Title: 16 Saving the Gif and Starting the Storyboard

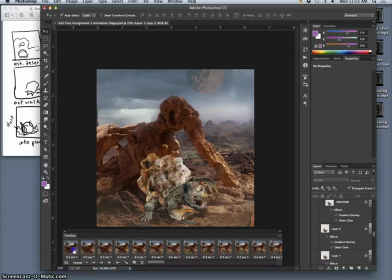0s
Okay, so this animated world is this whole new playground for us to work in, and I've got everything working the way I want.
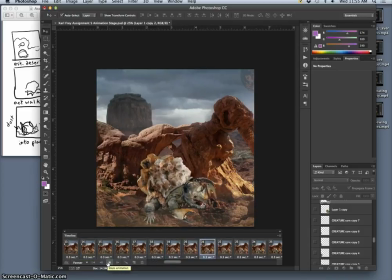7s
So now I have to think, how do I save it as an animated GIF that can play online easily, and how do I make a clean storyboard of it? And as I played it through, I realized I don't really want it to start here with the creature rolling in.
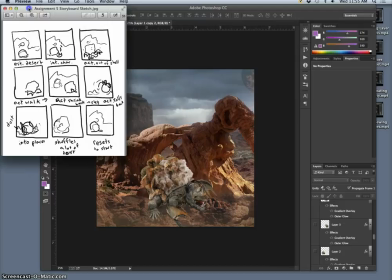23s
And this is why I have my sketches up. What was my intention? My intention was to establish it with the rock already in the desert, and then to be surprised by how it comes out of its shell. And then it goes over to the other side, and then I actually had it rolling back into place, shuffling dust, and then resetting.
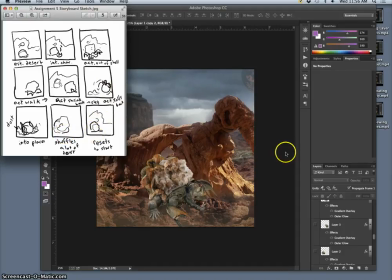40s
I changed that a little bit because I didn't want to do all that rolling all the way across the whole scene.
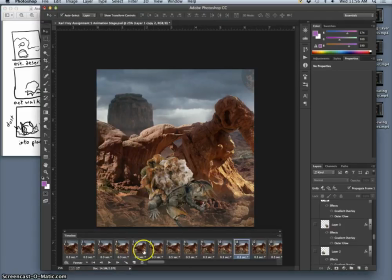46s
And I like that decision. But if I start the animation where I started it before, right here at frame 6,
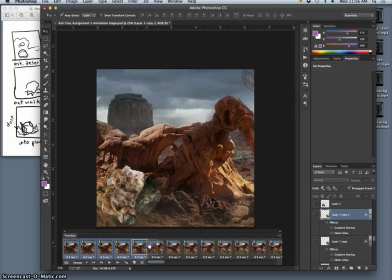55s
and instead move these first 5 frames all the way to the end, and I can do that, right?
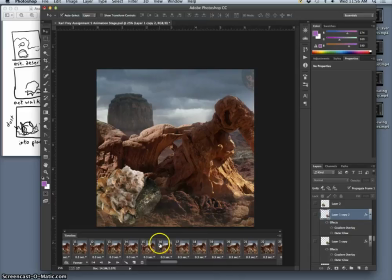73s
So at the very end of the animation, it rolls in, then it will still start where I want it to. So here's the difference. Now it starts and the rock is there. And then he pops out.
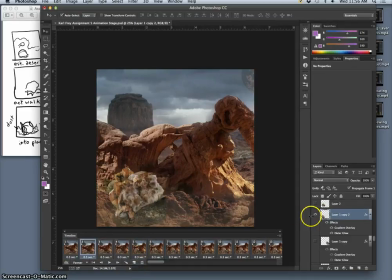88s
And maybe I do want to, I took those frames out, but maybe I do want to show a little bit of jostling in position here. Let me see.
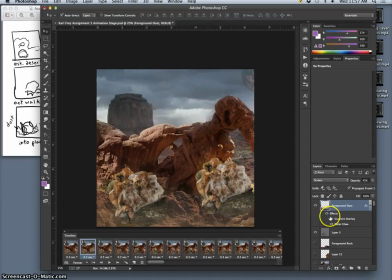Turn off auto select so I don't get in trouble with my layers.
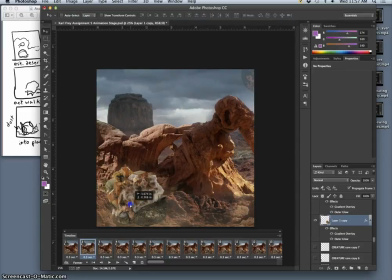122s
So maybe I want it to move around just a little bit.
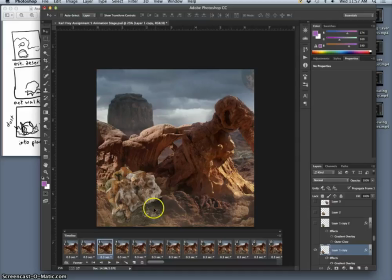Before it settles back down. Maybe not that much, really subtle.
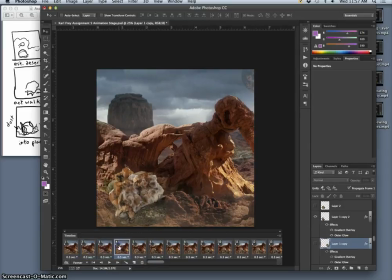And I'm going to make this one last a little bit longer, this step. Okay, now when I play it,
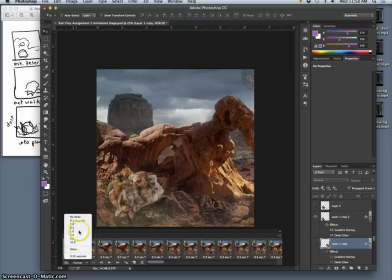171s
maybe even last a full second. Why not?
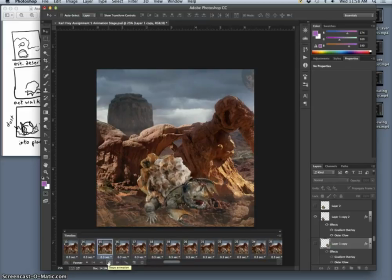177s
So it's more of a surprise when he comes up. All right. So then he's walking.
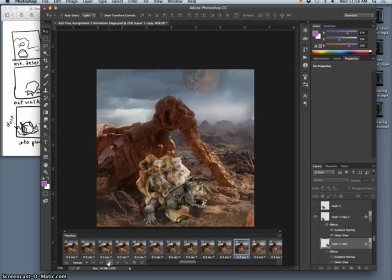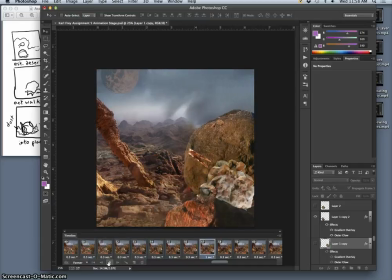191s
Remember, I staggered the walk cycle a little bit so it didn't look so repetitive. And it starts panning away.
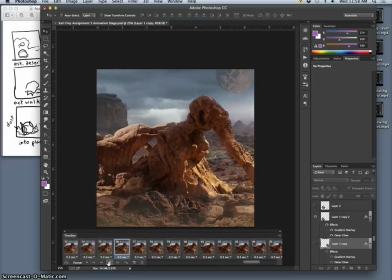198s
And now at the end of the animation, to reset, the creature will roll in.
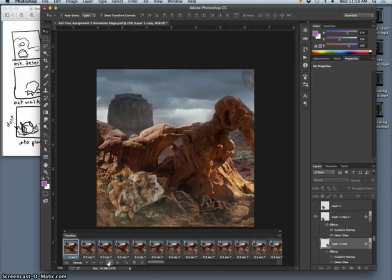208s
So now it is telling my story,
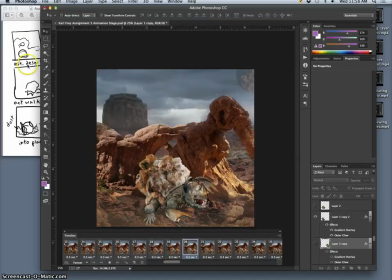213s
but it also is kind of following the spirit of my idea and works as a loop.
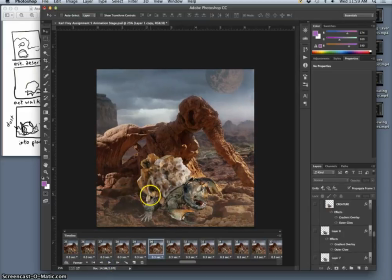219s
Okay, so once that all works, the only problem is this file is over 2 gigabytes. That is not a file you can put online. And this is a Photoshop file at full resolution, basically.
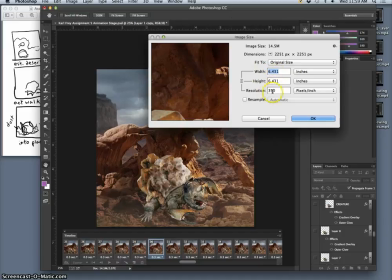230s
6.5 inches by 350 pixels per inch, which is great for printing,
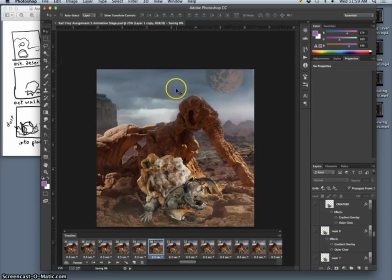237s
but not good for putting online.